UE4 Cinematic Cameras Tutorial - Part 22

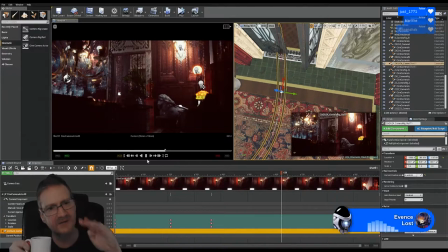See, here we're lower, and as it gets towards the chandelier, it moves up over the banister.
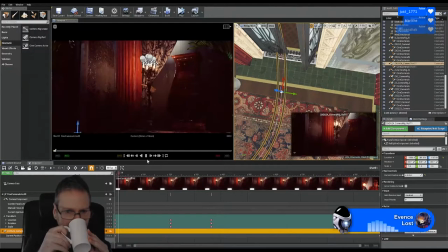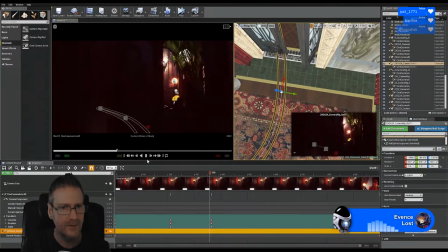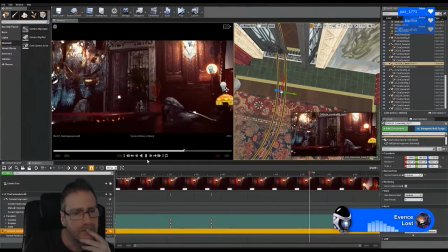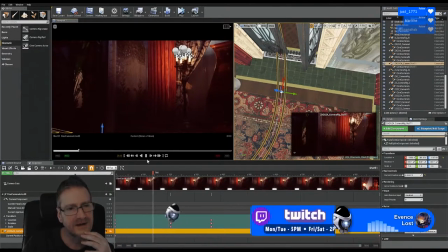It adds more interest, Android Lust says. Yeah, I think it does too. I mean, we could keep the camera, like I said, the same height all the way through the movement,
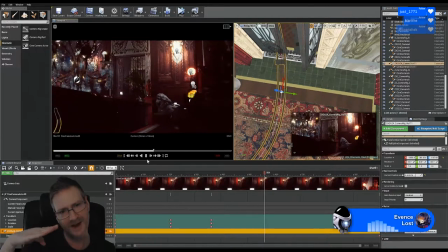but starting it lower and as the camera moves, the camera starts to move higher.
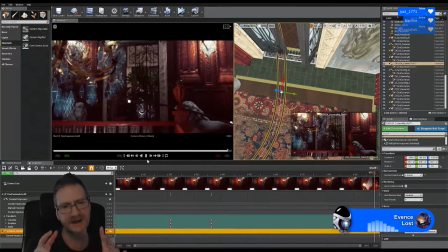I think, like you say, adds more visual interest. It gives the room more of a 3D look too.
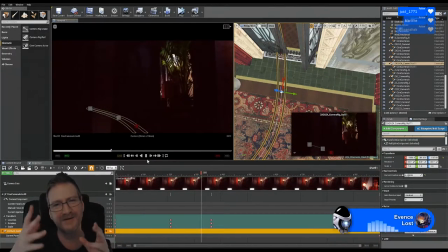Like you can see, calling it a 3D look is not correct, but
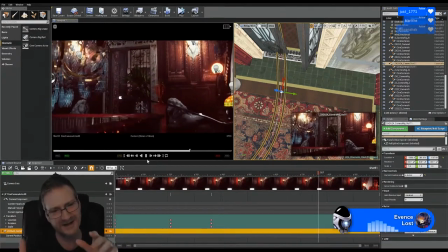it makes the room look more three-dimensional because you can see the banister as the camera travels over the banister.
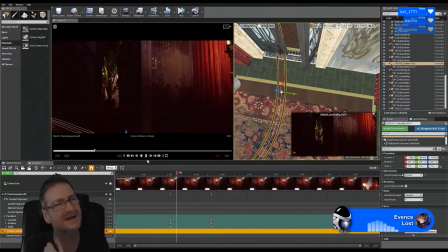probably not explaining it correctly, but you can see what I mean.
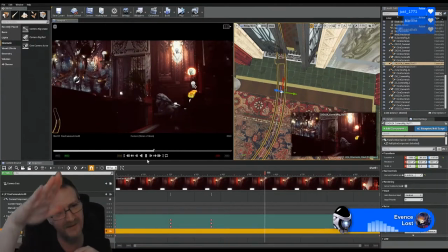It gives it a more three-dimensional look by going up over the banister instead of just going straight over the banister.
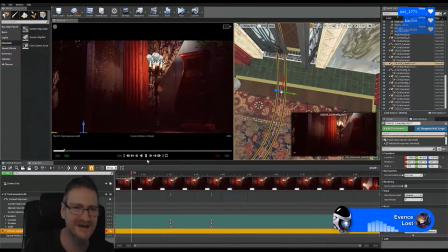And the banister, I mean the railing that is in the center of the room.
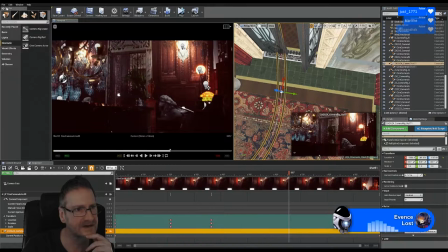Okay, I think that's okay. Let's do a sable, but let's look at our depth of field.
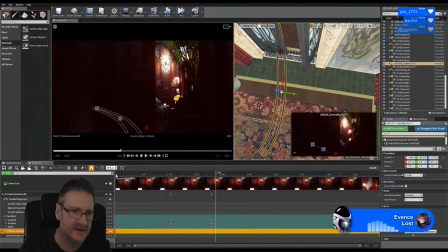So, let's start at the beginning. Let's turn on.
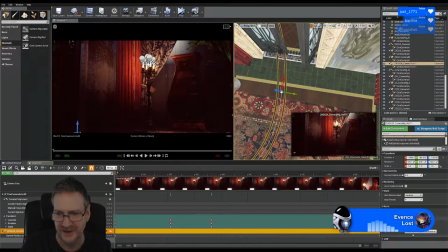Yeah, I did 18mm. That's cool. Let's select our camera.
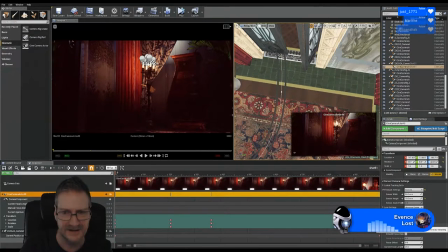Let's turn on the focus distance and let's pull it in and start pushing it back.
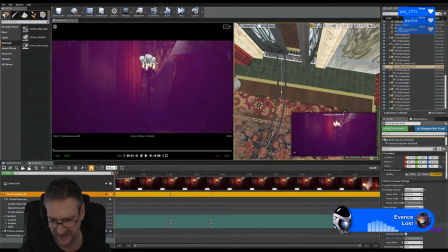So 100 too close, 300 still too close, 600 getting there but still too close,
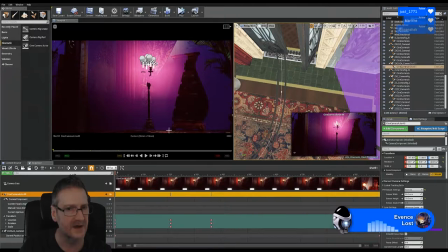1000 getting there but it's cutting half of the of that unit, so let's push it back a bit further. Let's try 1100.
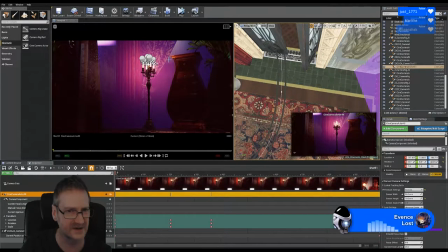That's better, but the background there should not really be out of focus because it's so close to the candelabra and that sideboard. So let's go 1200. Let's try 1300.
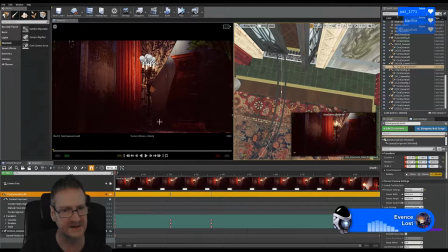And that's better. We want everything here to be in focus. So let's set a keyframe here. I'm also going to make sure I turn on smooth focus change. Let's start moving through our timeline.
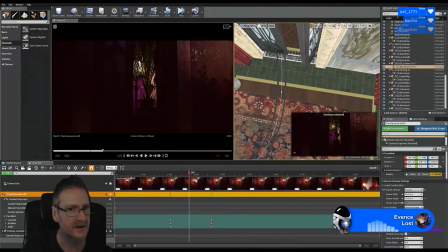We can see in the background the purple, that's where the depth of field is at the moment. And that's not too bad.
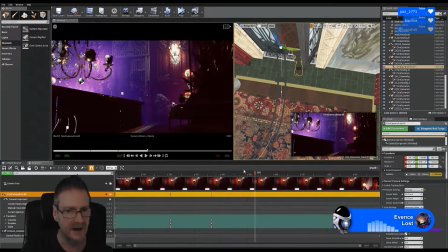Until we get to here, I'm going to push the depth of field back a bit here. So let's try 1500. That's better because I want all of the chandelier and all of this banister in focus,
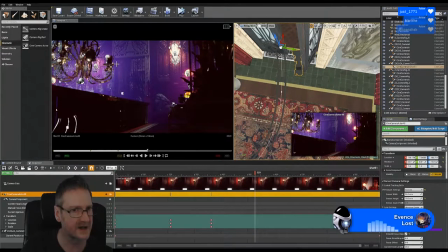but the background wall there can be slightly out of focus at this distance, so let's set a keyframe here. Let's keep traveling forward.
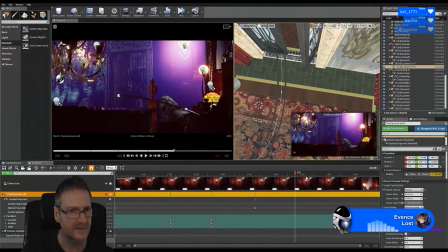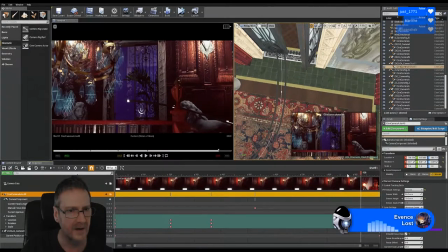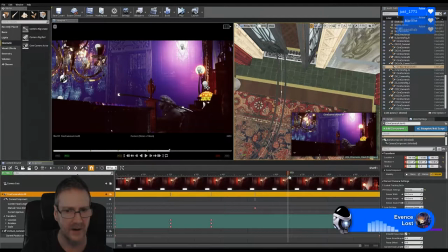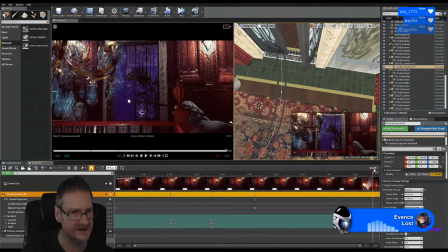Where it ends here is not too bad.